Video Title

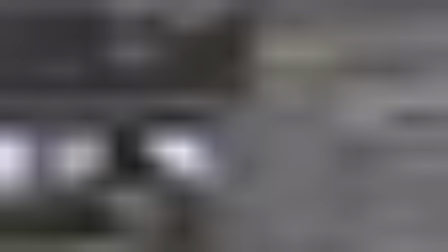[28:48]
Okay, so this is all about camera shake.
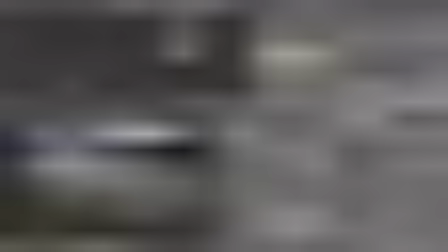[28:54]
Yeah, maybe the last thing you want to do is add a vignette, because it's being used a lot in these kind of movie type shots. So I did cover this in one of my previous tutorials,
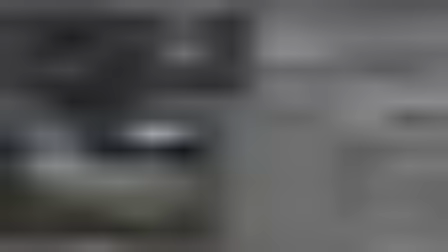[29:11]
but I'm just going to do it again. And I'm going to add first a matte ellipse mask.
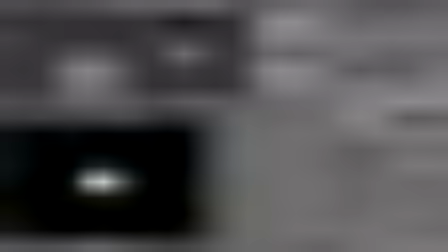[29:19]
Take a look at it. Looks like this. So I'm going to make it a lot bigger.
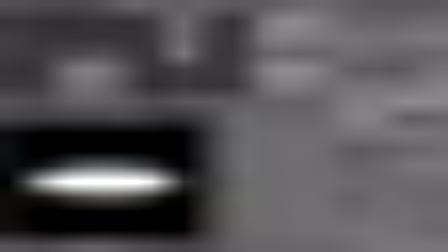[29:26]
I'm going to change the width and the height.
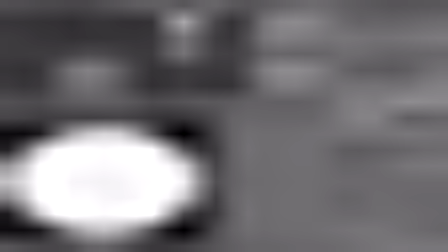[29:29]
So it's just inside this, and it's not like this, but kind of rounded.
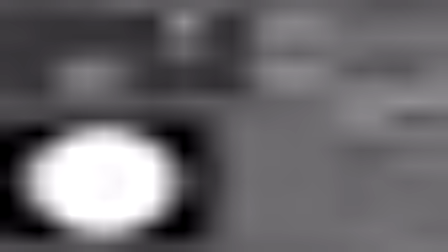[29:36]
I like it better when it's more rounded. Something like this.
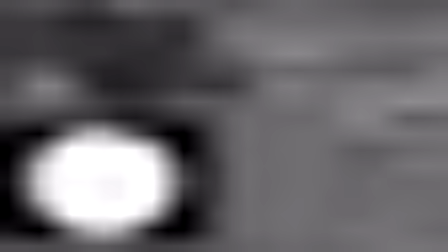[29:42]
And then I want to blur this thing a lot.
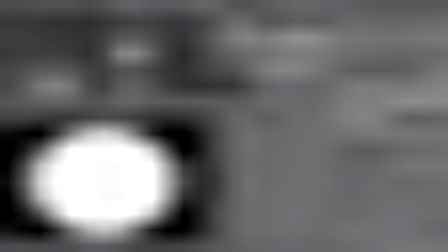[29:48]
So I set it to fast Gaussian, and maybe a value of 400 is nice.
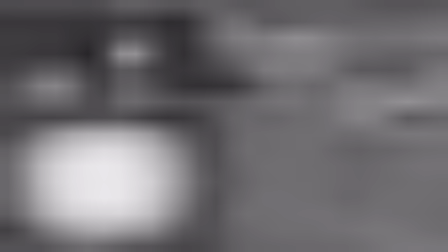[29:53]
Yeah, I like this.
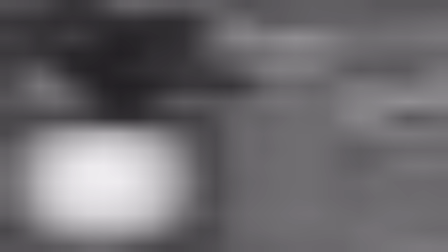[29:58]
and then simply multiply this with the color mix node.
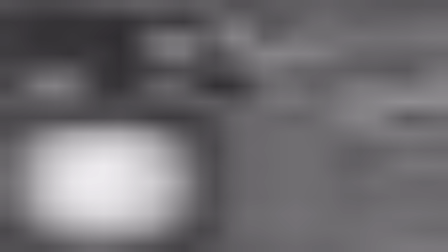[30:04]
Multiply this matte with the original shot,
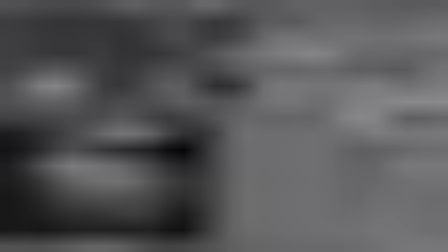[30:09]
and it gives you something like this, really dark edges. So it's a bit too much for me. I'm going to change it to 0.5.
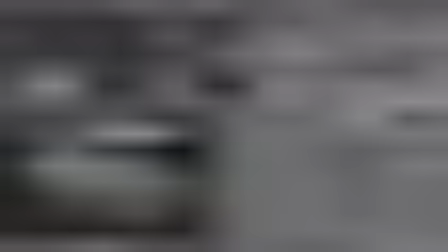[30:20]
Yeah, and now it's almost not visible, but when you remove it you can see the difference.
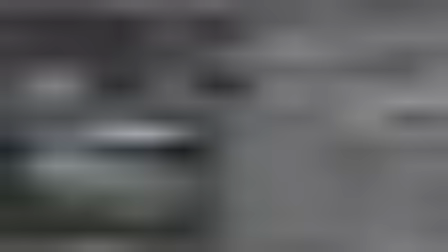[30:27]
When I mute this node, you can see it's a lot more yeah, it's a lot darker, and it helps focus the viewer on the center.
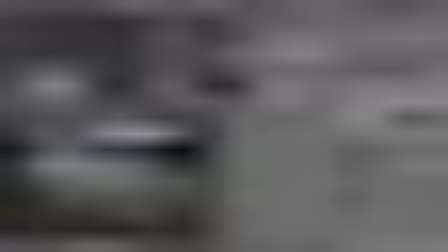[30:38]
And in this case you want to focus on the robot, of course, but yeah, I think it's it looks better. So yeah, I think I covered everything I wanted to cover. We added a mask for the debris.
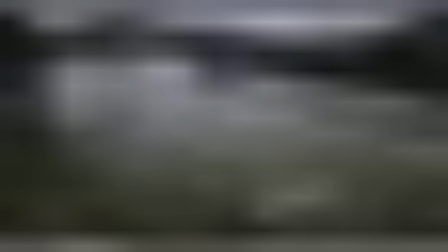[30:56]
We fixed the reflections. We added camera shake, and we did color correction.
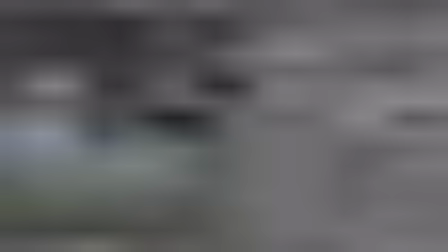[31:03]
Yeah, this concludes this tutorial series.
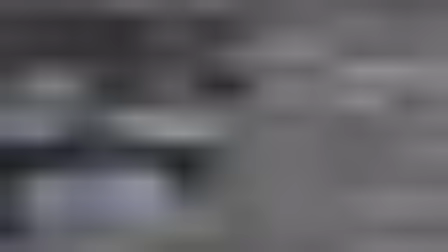[31:07]
If you now want to save your final result, you should go into your output file,
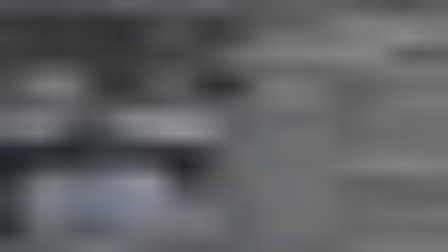[31:14]
output settings, and choose your folder and set your file type. You can even go for a movie, because it doesn't take too long to render this. It takes a few seconds per frame, and directly save out as a movie will work.
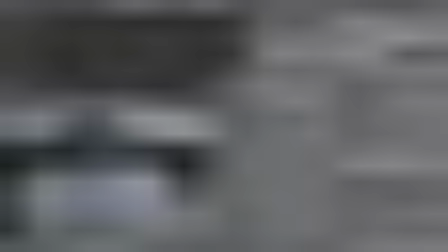[31:35]
So yeah, don't forget to enable the motion blur. These two guys, we have to unmute them, and it takes a while, but then we can see the difference.
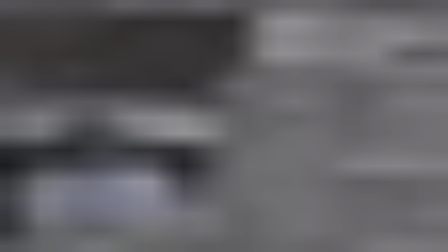[31:51]
There we have the motion blur, which adds even more realism. And yeah, I think we are done. So if you have any questions or things you don't really get,
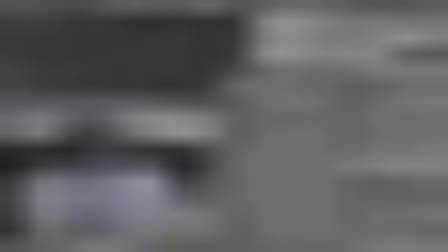[32:05]
ask them on the website, and I'll probably see you in some future tutorial. So cheers, have a great day, and good luck with your own projects.